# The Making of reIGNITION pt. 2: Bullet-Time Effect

Hi, this is Savage and you're watching the making of reIGNITION Part 2, the bullet time effect.
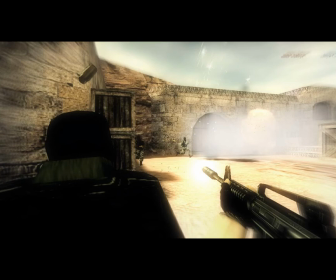0:07 The bullet time effect isn't of course the real bullet time effect from the Matrix movies, because obviously the camera isn't moving,
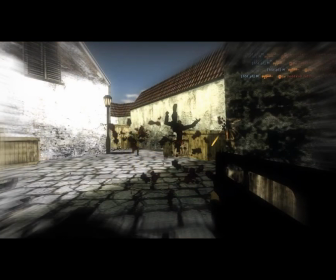0:17 but I felt that the term bullet time is kind of appropriate for the effect I used, and it's also kind of convenient, right?
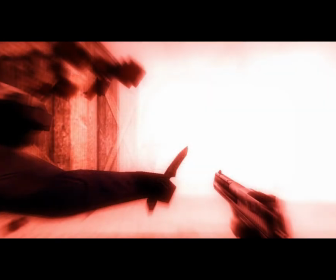0:29 Before I start showing you how this effect was made,
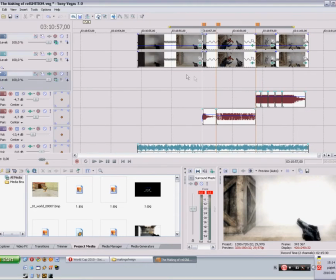0:35 I need to tell you that in order for the bullet time to work like it should, you first need an appropriate action, an action that incorporates something unique,
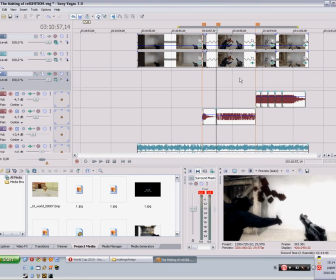0:51 something extraordinary that slow motion just brings up. So in this case, this is this knife stab that is partially successful. The player is obviously not killed,
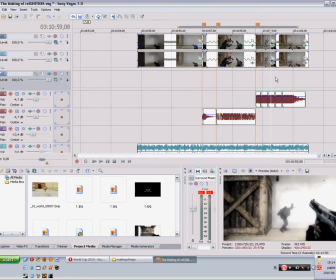1:10 and as a result, 3 members of the Counter-Strike team get instantly killed.
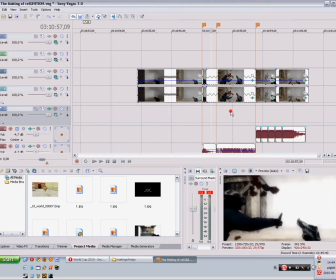1:18 So here's this action with the usual slow motion.
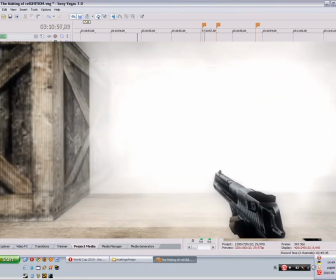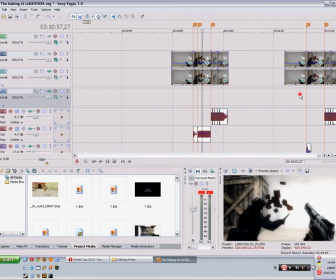1:33 Okay, it's fine, but nothing fancy, right? So first thing you need to do is
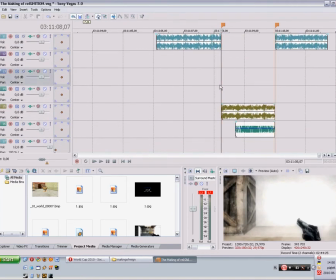1:43 mark the beginning and the end of the bullet time.
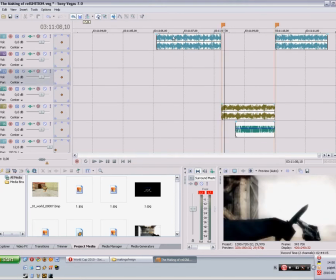1:49 The beginning is of course the knife stab.
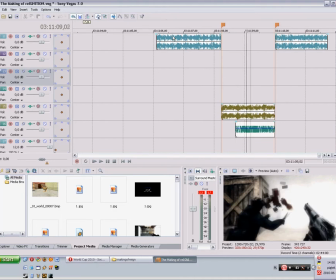1:55 It goes along with the first shot, and then it ends when the last shots land, right?
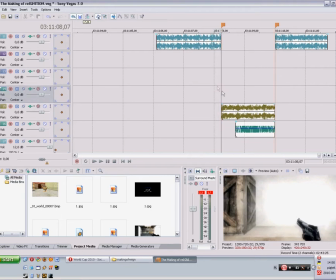2:06 So I cut a part of the music and the first shot and muffled it with sound effect that is called resonant filter.
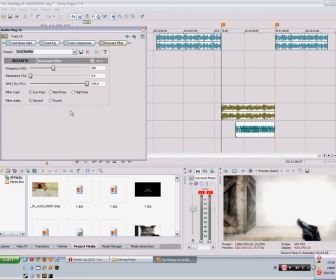2:21 It has even a preset that is called muffler, and this preset was the effect I wanted to achieve, so I didn't have to change anything, but for the shot I had to play with the settings a bit.
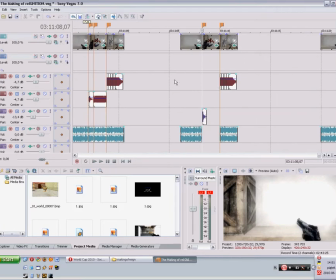2:38 So let's hear the difference.
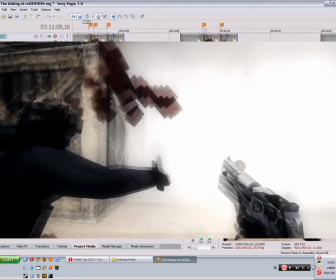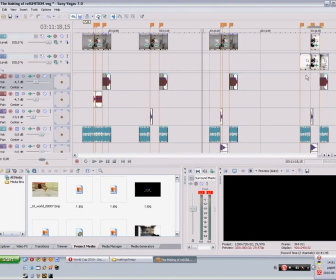2:47 Okay, nice, but not that nice.
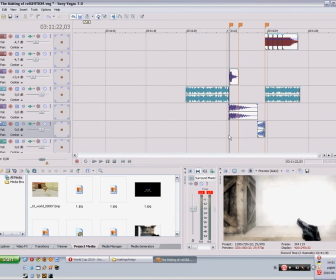2:52 The next step is adding some actual bullet time effects that I borrowed from the Matrix movie.
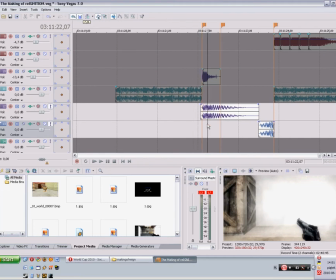3:04 That bassy sound, that weird sound that symbolizes the entering and exiting the bullet time. So let's hear them.
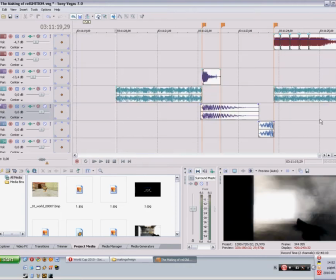3:22 Okay, and let's see how they work in the action.
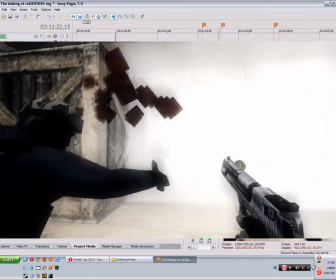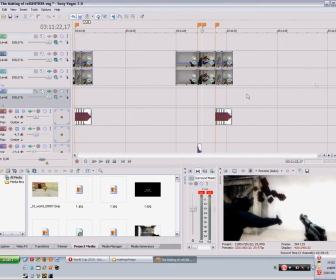3:34 Okay, fine, but aside from the custom sound effects and the sound work I did,
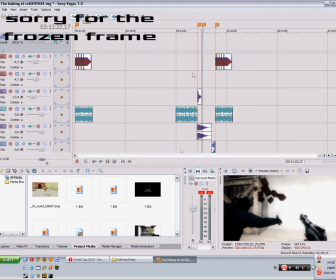3:42 there is also some work to be done with the image itself.